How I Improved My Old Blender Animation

I would have liked the smoke to be a bit more detailed, but even at 150 subdivisions, I was dealing with so many crashes.
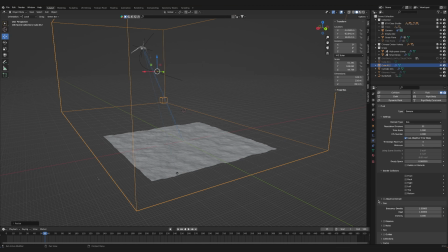253s
In hindsight, I should have made the smoke domain much smaller. But something useful that I discovered from all the smoke simulation crashes was changing the compression mode of the cache. I found that by changing the compression method, which can be found in the Advanced tab, from BLOSK to zip, really helped reduce the number of crashes.
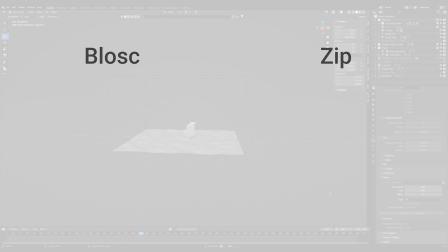270s
Now the disadvantage of this is that the BLOSK compression algorithm is more efficient, so if you use the zip method then your cache will bake slower, but it does seem to be more reliable.
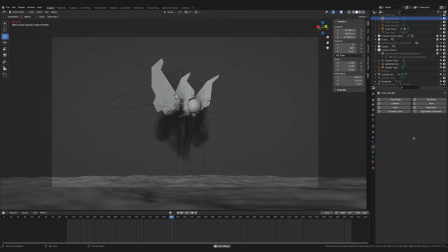280s
And now we've added in the smoke, you can tell it's really adding some much needed movement to the shot, but still something's missing.
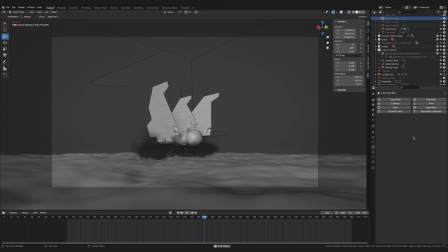287s
I found
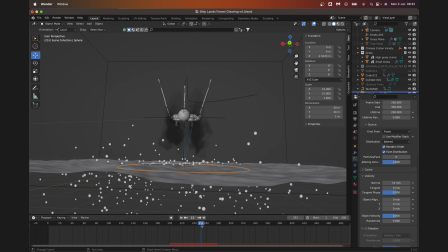290s
found quite a few leaf models online, and then I combined them with the particle system to have leaves shooting out of the ground as the ship lands.
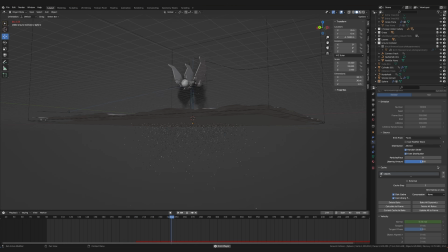297s
There was definitely a more efficient way of doing this, as most of the leaves fell straight off the ground plane, and some didn't even make it high enough to be visible.
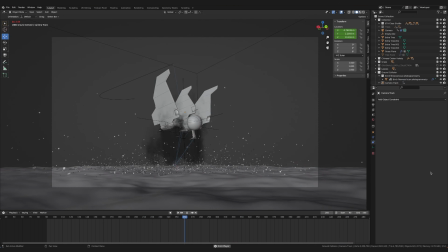305s
Still, after tweaking the particle physics, I had my own convincing leaf storm.
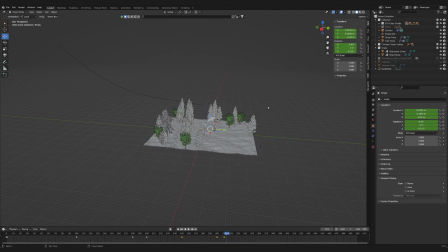309s
I also wanted the grass to react to the ship landing, but with how slow my computer was getting, I realised there was no chance of doing this in the main blend file.
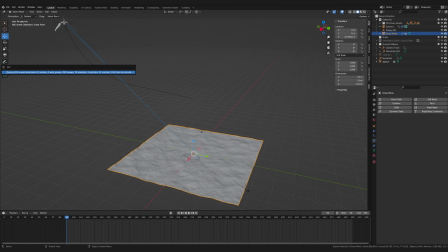317s
So I duplicated the file and then deleted everything except from the grass. Then I did a basic simulation using force fields.
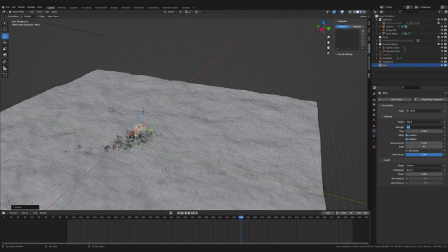325s
I found that combining a wind force with a turbulence force gave me a good result.
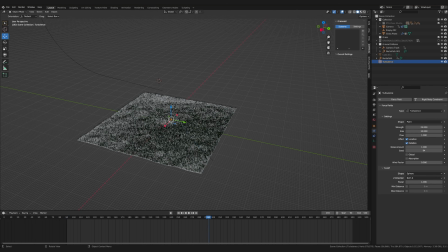329s
By parenting the turbulence force to the ship's empty and animating the strength, I got a pretty good result.
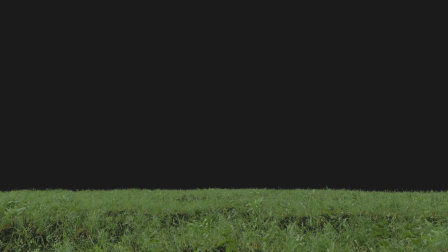335s
I rendered it with the ground plane disabled and with the background set to transparent so I could composite the grass into the main shot later.
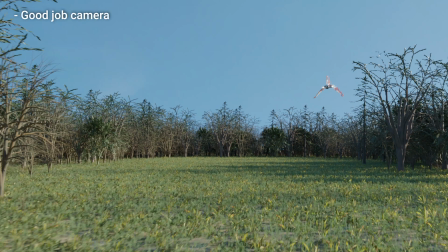343s
The original camera movement was okay, but I don't think the camera needed to travel that much.
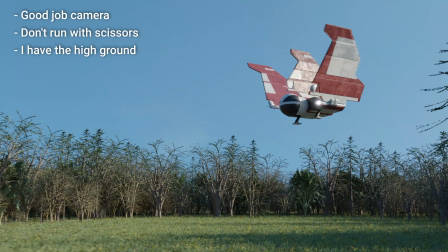348s
If anything, it distracts from the main important part of the shot, the ship landing.
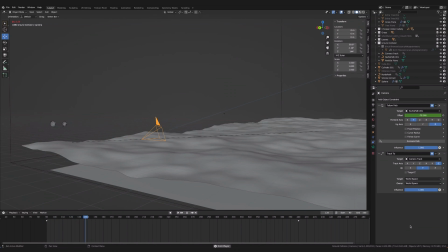354s
So whilst I used a similar push-in camera shot, I had the camera move much slower and not over as much of a distance. I wanted to make the tilt up when the ship lands more noticeable,
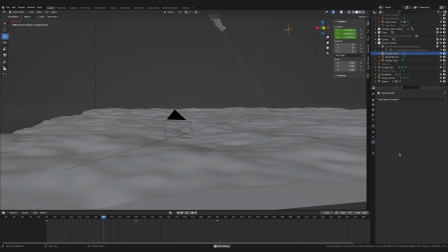364s
as I think it helps the shot look more powerful. I found it's usually easier to control the direction of the camera with a track to constraint than by manually keyframing the camera. So I tracked the camera to an empty, then animated it to follow the ship down.
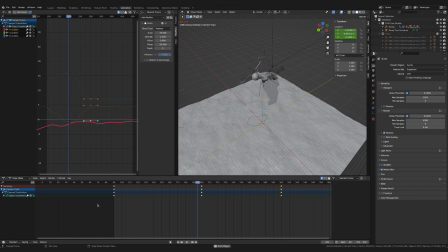377s
To make the movement feel more realistic, I did a bit of noise to the empty to get some subtle camera shake.
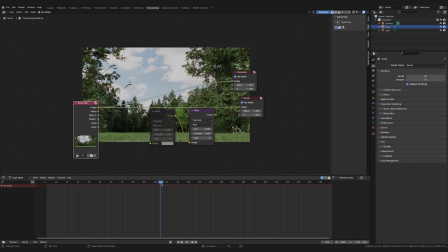382s
To finish off the animation, I used a couple of glare nodes in the compositor. I've done quite a few sci-fi shots recently, and I found that using 2 glare nodes, one at medium quality and one at high quality,
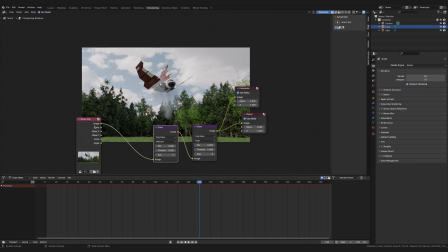393s
can give the render nice bloomy highlights, and that can really help accentuate metallic textures. Setting one of the glare nodes to a low threshold value can make the effect even more extreme.
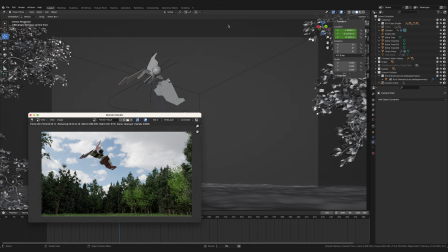403s
As this scene ended up having so many models and physics simulations, my preview renders were getting longer and longer.
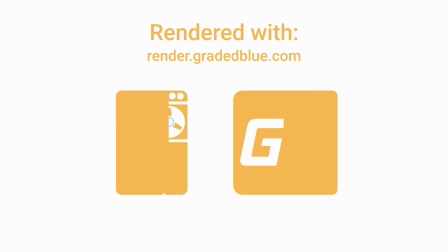410s
Luckily, I own a rendering business, Graded Blue Render Farm.
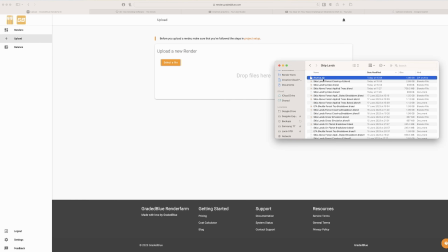414s
I zipped all of the simulation caches along with the blend file and used the exceptionally user-friendly interface to upload the project.
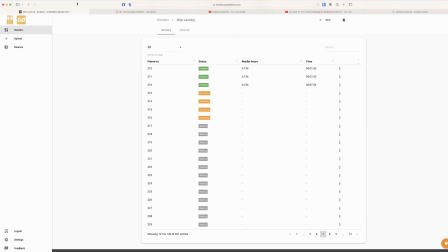421s
Whilst this is rendering, very cheaply, as Graded Blue Render Farm is the most competitively priced online rendering solution, I had one more look at the original shot.
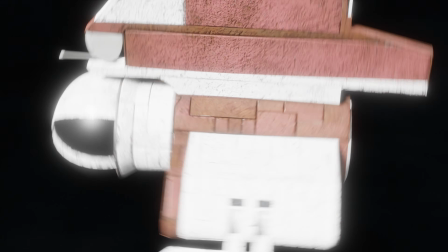431s
I already had this shot where the ship drops out of hyperspace and flies towards the planet.
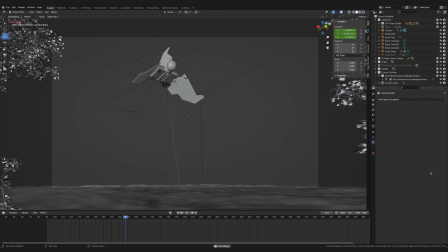436s
I had assumed I'd cut straight from this to the ship landing, but it felt too abrupt.
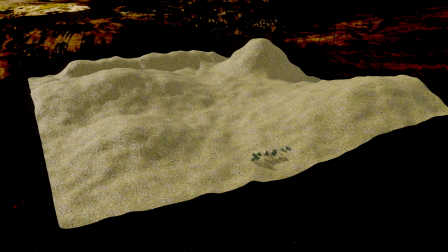442s
I already had all of the assets I'd need, so I created a new plane, used proportional editing to add some mountains, then I added the tree particle system in.
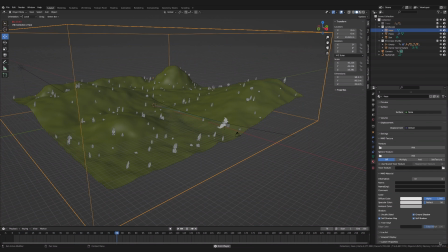450s
A few follow path constraints later, and this aerial drone style shot was ready to go to the render farm.
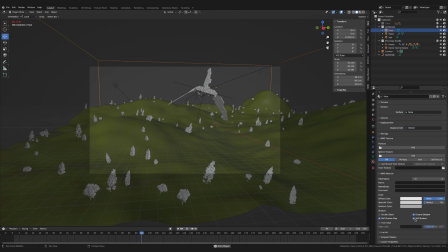456s
I had one more shot idea, a handheld style shot, seeing the ship flying through the trees.
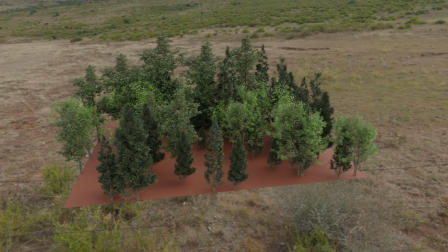461s
So I created another flat plane, filled it with my tree particle system, and positioned the camera on the ground looking up.
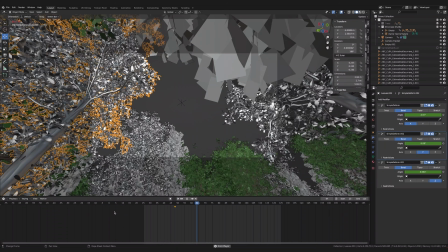468s
After a bit of experimenting with tree and camera placement, I had a really good shot of the ship flying through a gap in the trees.
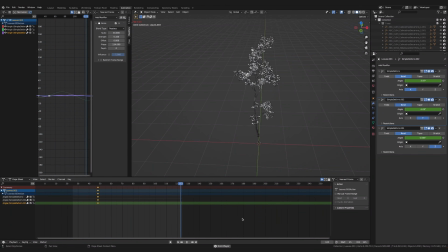475s
Finally, I added some swaying movement to the trees using a simple deform modifier. I set the deform mode to bend and then animated it using some noise modifiers.
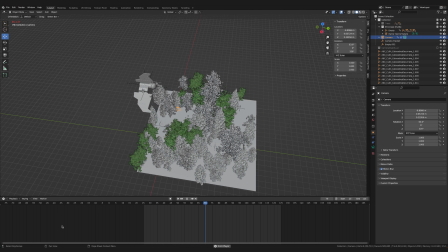484s
I also added some noise to the camera and to the empty that the camera was tracked to. And once again, the shot was ready to be rendered.